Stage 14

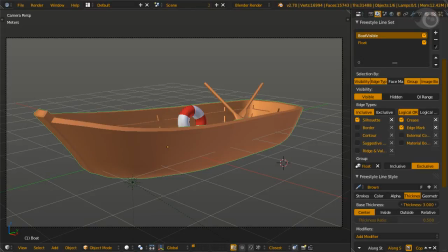2s
Time for some serious, game-changing talk.
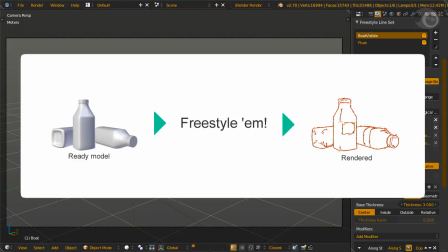5s
So let me tell you a little secret. In order to do great edge rendering styles, you should reverse the order of everything that I've already taught you.
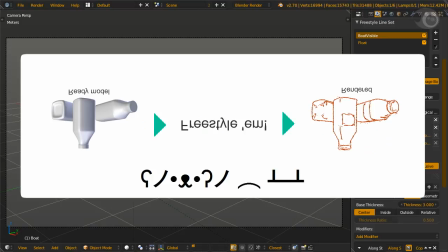13s
Well, wait a minute. So previously you were provided with a model, and you edged it with the constraints that the model has already. That method decoupled the real freestyle workflow. But the reason why we presented it that way is because we were building your knowledge around the features of freestyle.
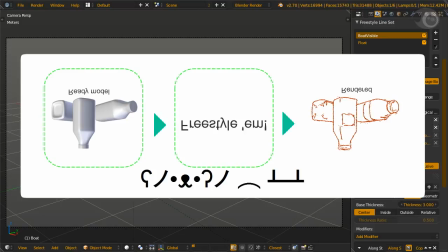28s
Basically, it was all paint the fence and wax on, wax off. But now you're masters of those features and you can think from the other way around.
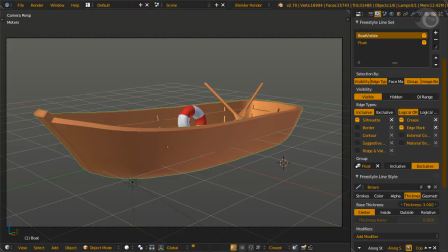36s
Let's start with a model, this boat. You can find it in Stage 14's folder. I know this is the same method as before, where I show you the model and then show you how to edge it. But this time we are going into the thinking process of the modeling of this boat.
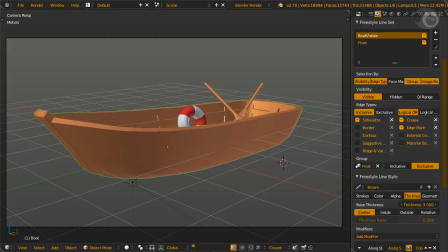50s
Let's call it modeling for style. It's very intuitive and similar to a previous stage where I mentioned about thinking lines as if you're sketching them out. This time, the method adds much greater depth into the line rendering. By looking at the rendered results, it's clear that there is more thought put into the geometry side of the render.
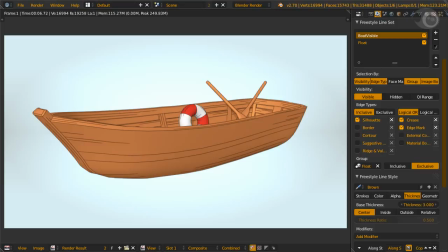68s
To mimic the wood textures with lines, we add extra geometry on the model while we're modeling. In order to do it correctly, you have to think about the geometry and what line types will produce those lines.
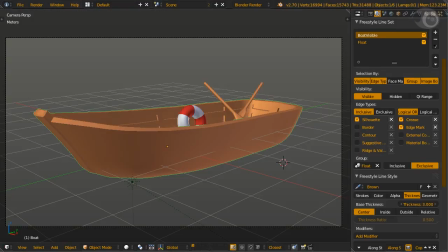79s
Then model with the added geometry, either by changing topology, merging or separating objects, or splitting seams.
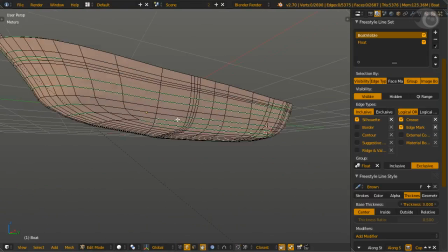86s
These are just a few ways to do it though. There's nearly an infinite way to produce better line styles.
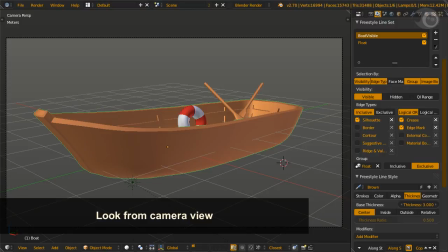92s
First, it's very important to look from the camera view. The reason is so that you can roughly sense how dense and balanced the lines will be.
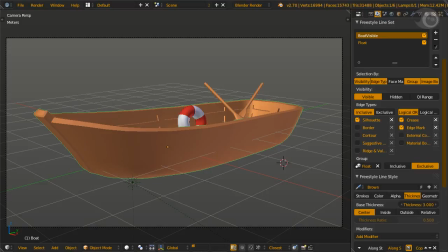99s
That way, you can avoid lines from turning into the blob. Second is line details.
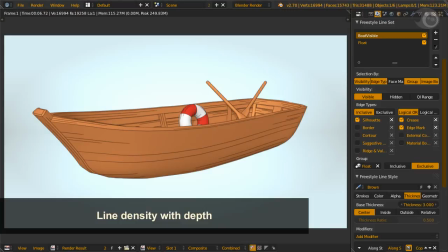104s
Pay attention to this especially when you have a lot of depth.
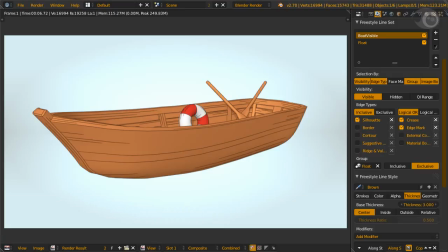107s
You can use the distance from camera or object modifier, but this is really not efficient if the boat is 100 meters away and only occupies a few hundred pixels. On this boat, for example, you can turn off edge mark line type or use only one, like contour line type.
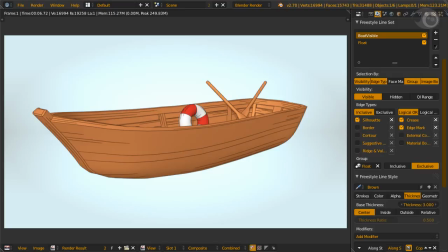122s
This will lower the view map complexity and render time. Also, let's look at these rowing paddles. They're relatively small in the render and thus only need outer silhouette. Third is style. There are two very famous renders to illustrate this point.
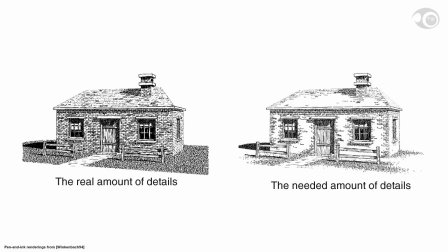137s
The left illustration is the real amount of details, which is too much detail and too busy. An audience enjoys less of that render as the mind is overloaded with redundant information. The right has the correct amount of detail and is also a style.
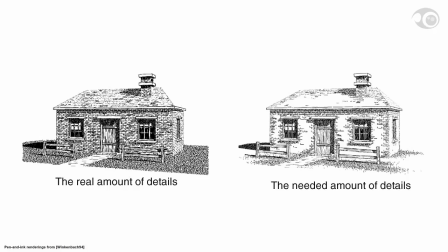152s
Screen space-wise, the line density is lower and it allows the viewer's mind to fill in the empty spaces with details. This allows less work in modeling and shorter render times with lower geometry complexity. In freestyle, line art or NPR in general, less is more. Okay, back to the boat.
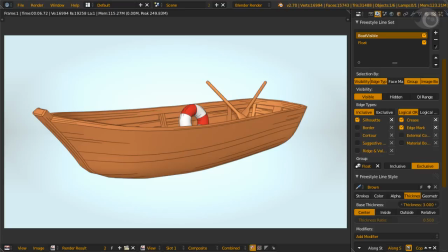169s
You can see that the middle of the boat has less lines, and now you know why. Speaking of the boat, the last example is Epic.
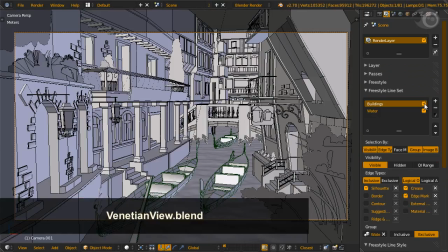177s
And there are boats too. The file name is VenetianView.blend. When you open it, you're gonna say, "What?"
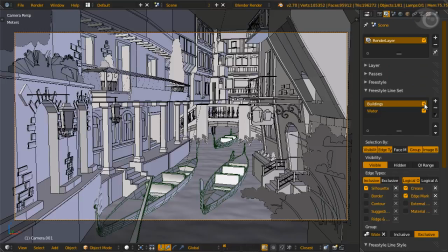183s
But really, the file came from a very humble beginning. Let's view the overall process of making this composition.
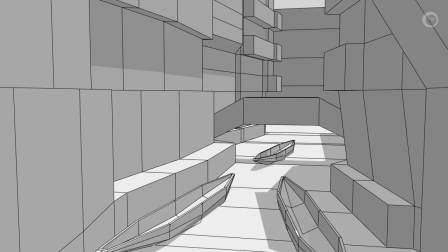190s
It all started with this composition. The idea is to get interesting shapes in perspective so that we can use it for later. Also, make sure to scale the models to real size measurements or your camera will be using the wrong lens ratio to the object.
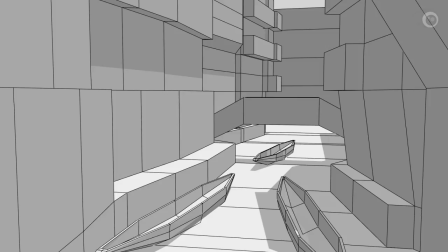204s
Anyway, that's deep stuff and totally out of scope for a freestyle course. Here, the lines are colored, well, because we can.
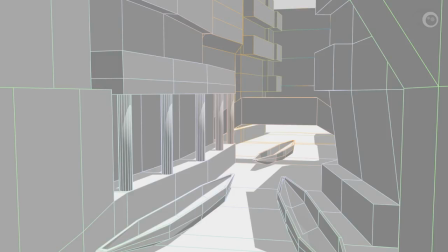211s
A few poles are added, so we can add a veranda above them. This makes the composition much more dynamic.
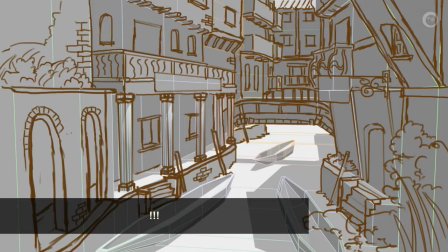217s
This sketch on top of the render is one of the most important parts of the process. With this, we can estimate how much details to model.
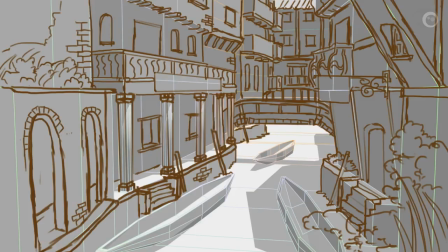224s
Also, make sure lines are spread all over and balanced. This nips the dark patch blobby problem in the butt before it even happens.
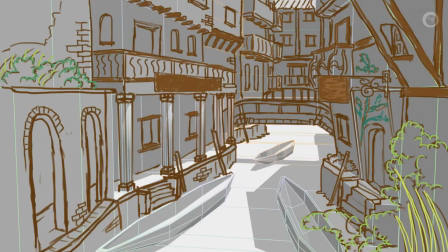232s
Here we added more details to the sketch, and also colored wooden parts of the objects.
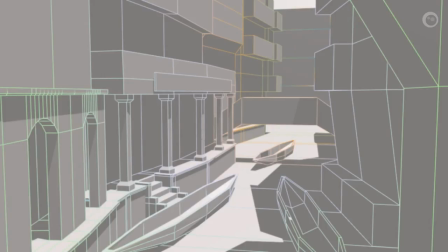237s
Here, we process with the plan in the sketch. Change the poles, add a few door frames, and don't forget the left staircase. We're making sure we have clean topology so that if we need to add details later, we can do it without much modification on the existing model.